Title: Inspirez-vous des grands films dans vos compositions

Un film est composé de séquences. Une séquence est composée de plans. Et chaque plan pourrait être une photographie. La manière de cadrer une image va avoir une influence sur la manière dont sera perçue votre photographie. Tous les grands cinéastes utilisent des techniques de cadrage en fonction des scènes, de l'histoire et des émotions qu'ils veulent transmettre. Voyons comment est-ce que le cadrage donne du sens à une image.
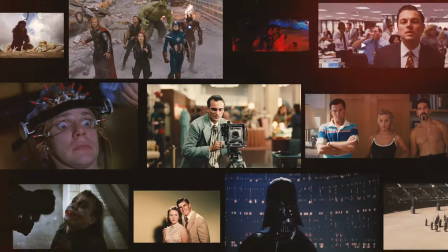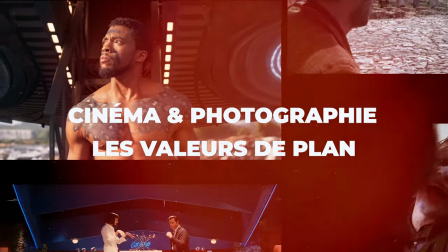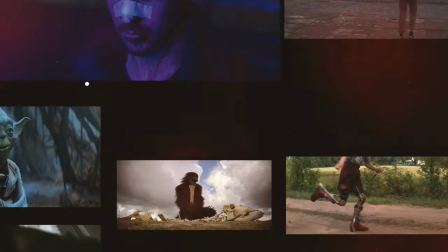Le plan d'ensemble.
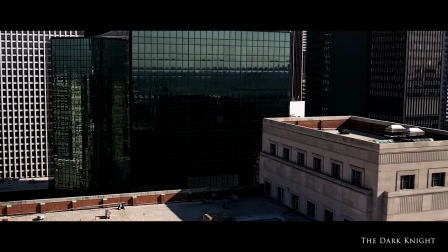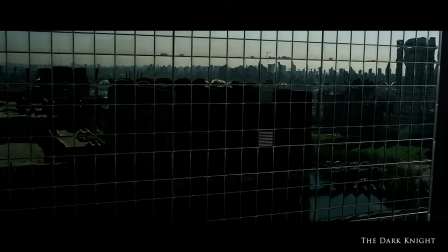[0:49]
En cinématographie, le plan d'ensemble sert avant tout à situer le contexte ou les conditions atmosphériques.
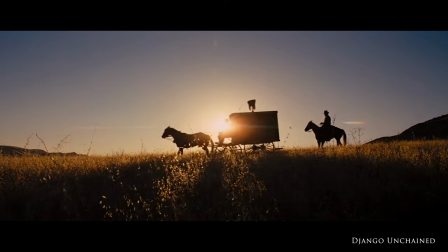[0:56]
Il sera souvent utilisé au début d'une séquence.
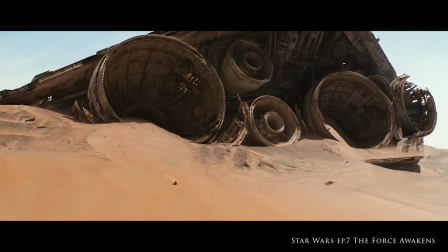[1:02]
En science-fiction, le plan d'ensemble est crucial et souvent exploité plus longtemps pour introduire et présenter un monde nouveau.
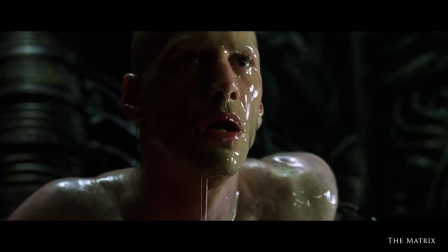[1:10]
Il permet alors de donner un maximum d'informations visuelles sur l'architecture ou sur les technologies utilisées dans ce monde imaginaire.
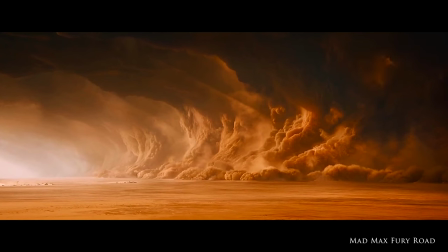En photographie, le plan d'ensemble me paraît indispensable à la narration. Pour toute histoire qui a un début et une fin, vous aurez besoin de contexte et de situer le lieu de l'action. Un paysage peut également porter une forte valeur symbolique, comme vous pouvez le voir dans le film North by Northwest.
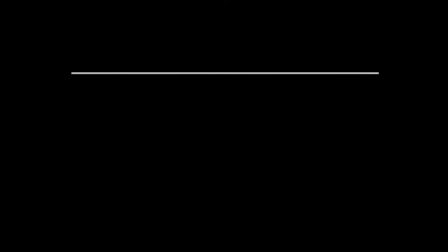[1:46]
Le plan demi-ensemble, également appelé Master Shot.
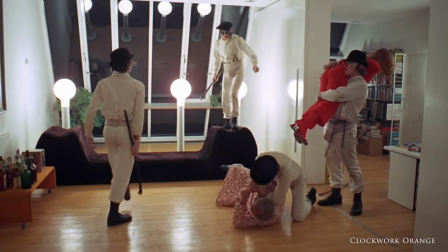[1:50]
Cette valeur de plan est très utile pour montrer une scène avec un seul cadre plutôt qu'avec une séquence de différentes images.
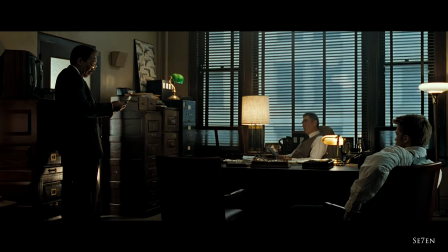[1:57]
Les personnages y prennent plus de place. Ce plan est particulièrement utile en narration pour voir les interactions entre les différents personnages.
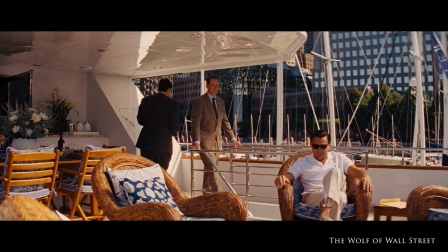[2:06]
Certaines scènes se passent intégralement en master shot pour montrer des dynamiques de groupe.
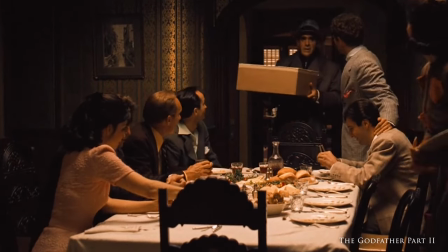[2:13]
Le bon exemple ici est la scène du parrain, deuxième partie, où toute la famille se réunit autour de la table.
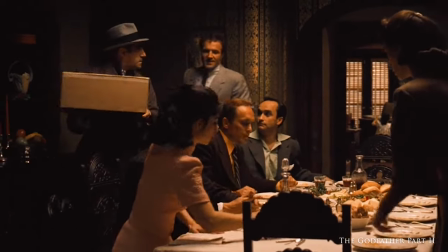[2:20]
On voit qu'elle est soudée, tout le monde est proche et en joue.
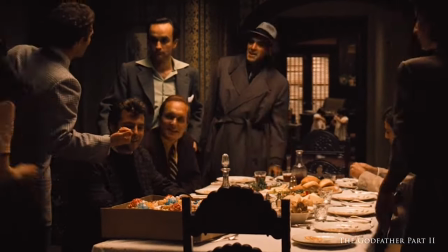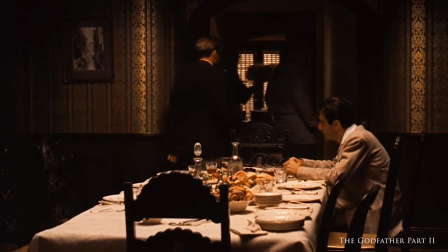[2:31]
Al Pacino se retrouve seul sur le master shot initial pour une symbolique évidente et pour identifier le conflit qui vient de prendre naissance. En photographie, le plan demi-ensemble est une valeur de plan essentielle pour montrer les interactions de personnages avec leur environnement. C'est également utile pour montrer des dynamiques de groupe. C'est à mon avis la valeur de plan la plus utilisée en photographie.
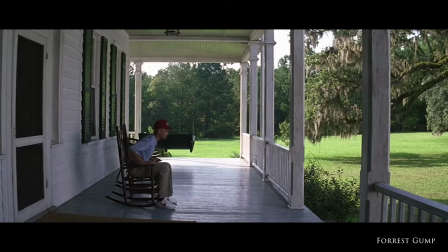[2:56]
Continuons à nous approcher et passons maintenant au plan pied.
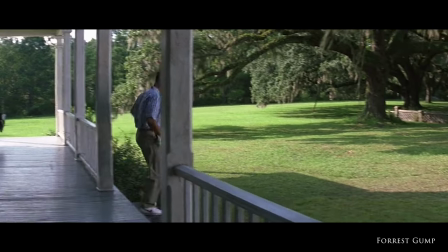[3:02]
Le plan pied va être utilisé très différemment au cinéma, essentiellement à cause des différences de format.
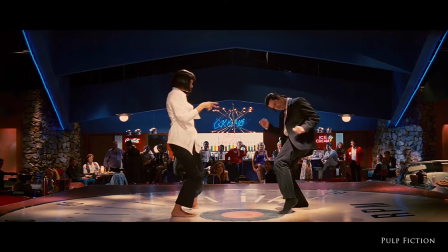[3:07]
Les formats les plus communs en photographie sont 3/2, 4 tiers ou 5 quarts,
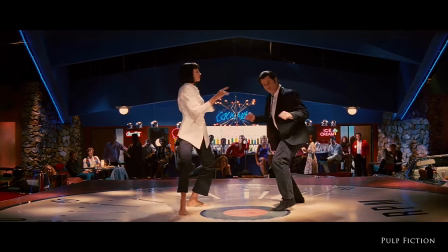[3:12]
beaucoup plus serrés que les formats classiques de film 1,85 ou Cinémascope 2,35, qui sont plus allongés et donnent plus de contexte.
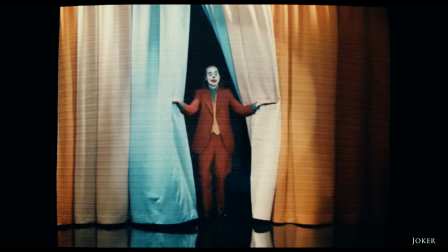[3:22]
Notez comment le plan pied est souvent utilisé au cinéma avec des personnages qui sont plein centre. En photographie, ce sera essentiellement une technique utilisée en portrait pour montrer le sujet dans son environnement.
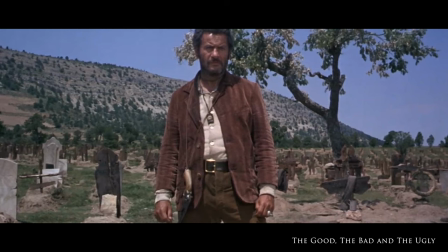[3:36]
Le plan américain ou cowboy shot. Le plan américain a été popularisé, je vous le donne en mille, par les westerns.
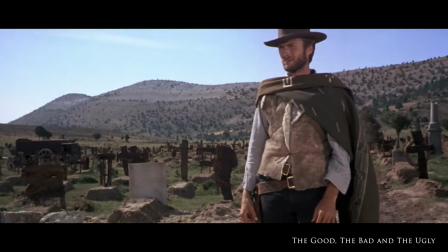[3:43]
Cette valeur de plan permet de montrer le ceinturon et l'arme des protagonistes d'un duel, dans des moments à forte tension narrative. L'intérêt de ce type de plan pourrait paraître limité en photographie si ce qui se passe au niveau de la ceinture n'a aucun intérêt.
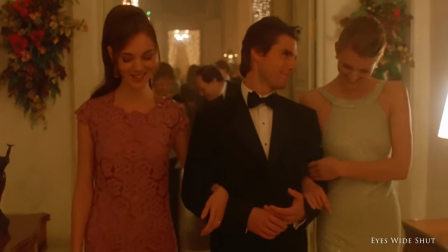[3:56]
Cependant, ce type de cadrage est très efficace avec des groupes, auquel cas il devient justifié si vous voulez inclure plus de monde.
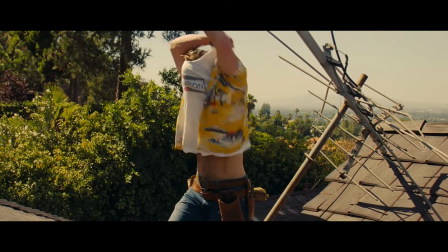[4:04]
Pour votre cadrage en photographie, notez comment les coupes sont précisément au milieu de la cuisse. Les cadrages qui coupent les articulations sont particulièrement déplaisants à regarder. Passons maintenant au plan moyen.
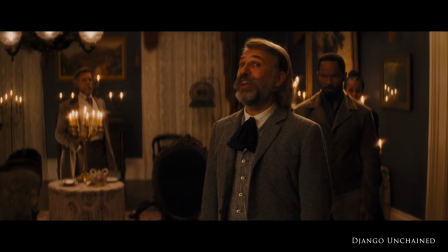[4:15]
Nous voici maintenant au plan qui est probablement le plus utilisé au cinéma et que je vais vous recommander de travailler le plus dans vos portraits, le plan moyen.
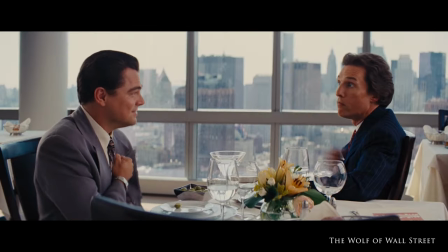[4:23]
Si cette valeur de plan est très commune, c'est pour une raison très simple.
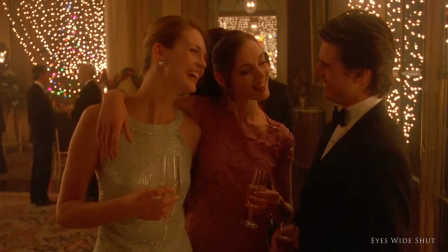[4:27]
Le plan moyen correspond à ce que nous voyons la majeure partie du temps quand on parle avec quelqu'un.
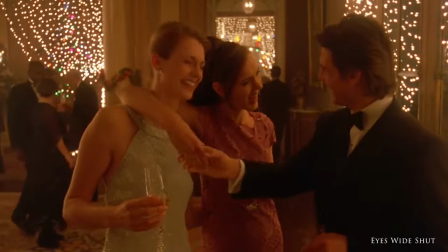[4:33]
C'est donc le plan qui permet la plus grande empathie avec le sujet.
Do or do not.
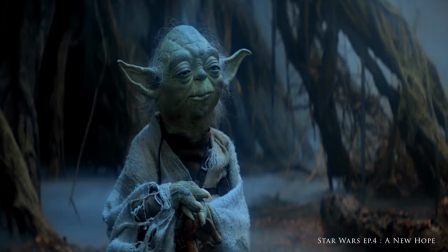[4:41] There is no try.
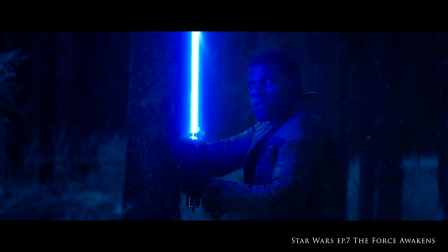[4:43]
Notez comment le cadrage est précisément entre la ceinture et la poitrine, plutôt sur la partie haute du ventre pour un bon équilibre.
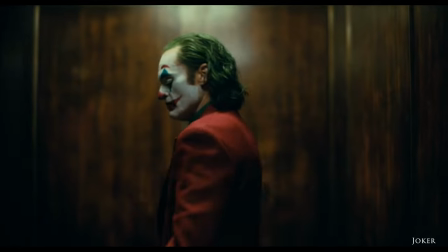[4:50]
Quel que soit le genre photographique que vous pratiquez, vous devez maîtriser le plan moyen.
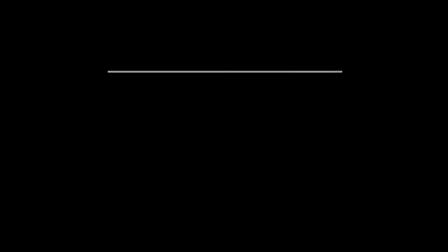[4:58]
Nous sommes de plus en plus proches, passons maintenant au plan demi-serré.
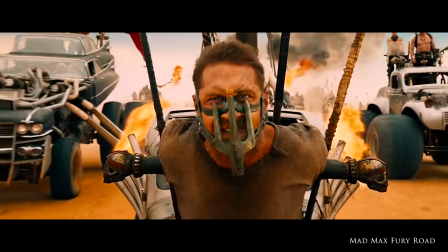[5:03]
Vous allez voir que la distinction entre les valeurs de plan demi-serré ou plan serré est plutôt utile en photographie.
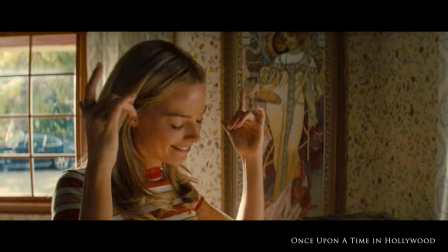[5:10]
Les deux plans serrés vont vous permettre de transmettre un maximum d'émotions.
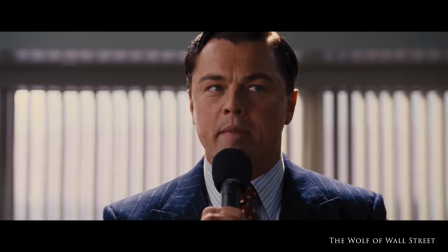[5:14] I've been a rich man and I have been a poor man and I choose rich every f***ing time.
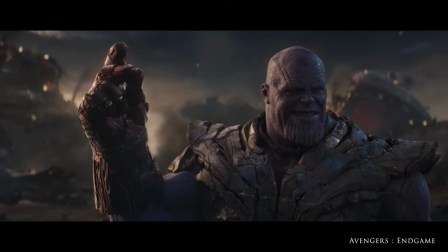[5:20] I am.
Pour un plan demi-serré cadré juste en dessous de l'épaule, cela permet de donner un peu plus de contexte, de montrer une action avec l'épaule. En photographie, je trouve cette valeur de plan particulièrement utile en reportage, pour montrer en même temps les yeux et les mains de la personne photographiée.
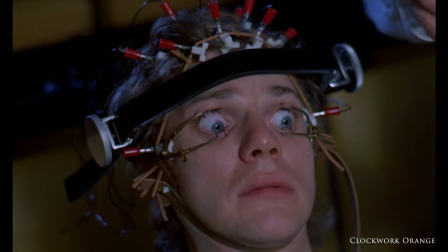[5:37]
Le plan serré, lui, va être encore un petit peu plus près, et ça va être un outil indispensable pour transmettre une émotion.
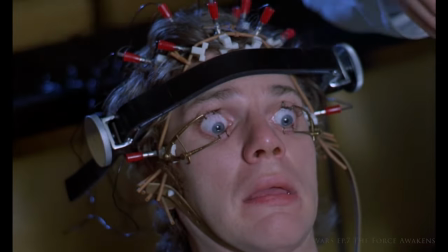[5:43]
Au cinéma, il est utilisé à des moments précis, notamment au moment d'une révélation ou d'un twist dans un scénario. Notez comment l'émotion est transmise de manière très subtile. Les visages sont rarement très expressifs sur un plan serré.
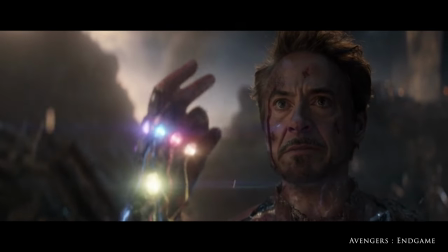[5:57]
Pour votre cadrage, le plan serré est positionné, lui, au-dessus de l'épaule.
And like that, he's gone.
Mais nous sommes ici en présence du headshot en photographie qui est plus souvent utilisé de manière verticale.
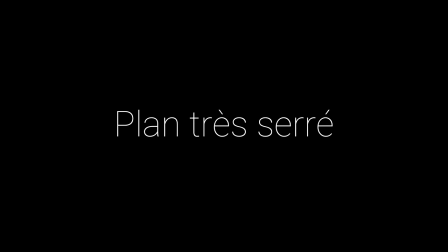[6:11]
Terminons enfin l'exploration de ces valeurs de plan avec le plan ultra serré.
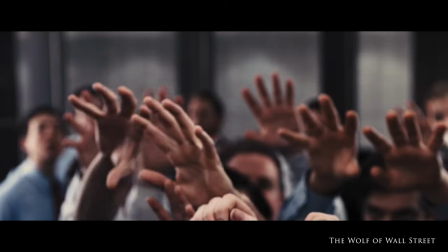[6:15]
Ce plan serré extrême, c'est de la macrophotographie, mais qui n'est pas forcément appliqué uniquement sur des fleurs.
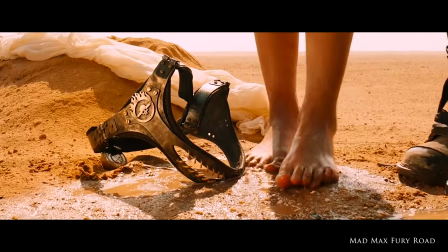[6:23]
Il est utilisé au cinéma, avec les yeux, les mains ou une partie du corps, beaucoup plus souvent un œil.
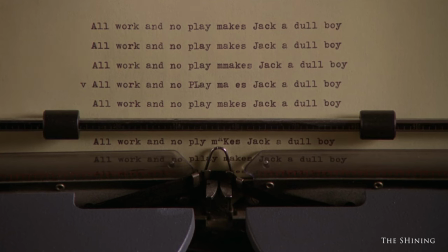[6:28]
De toute façon, avec un détail qui va révéler une information cruciale pour le scénario. Cette valeur de plan sera particulièrement utile si vous voulez raconter une histoire, et toujours, toujours avec un détail très important. En conclusion, utilisez différentes valeurs de plan pour construire une narration. Lorsque vous êtes en prise de vue, prenez l'habitude de travailler différentes valeurs de plan. Plan large, plan moyen, plan serré. Vous vous donnerez plus de chances à l'édition et pourrez plus facilement raconter une histoire captivante.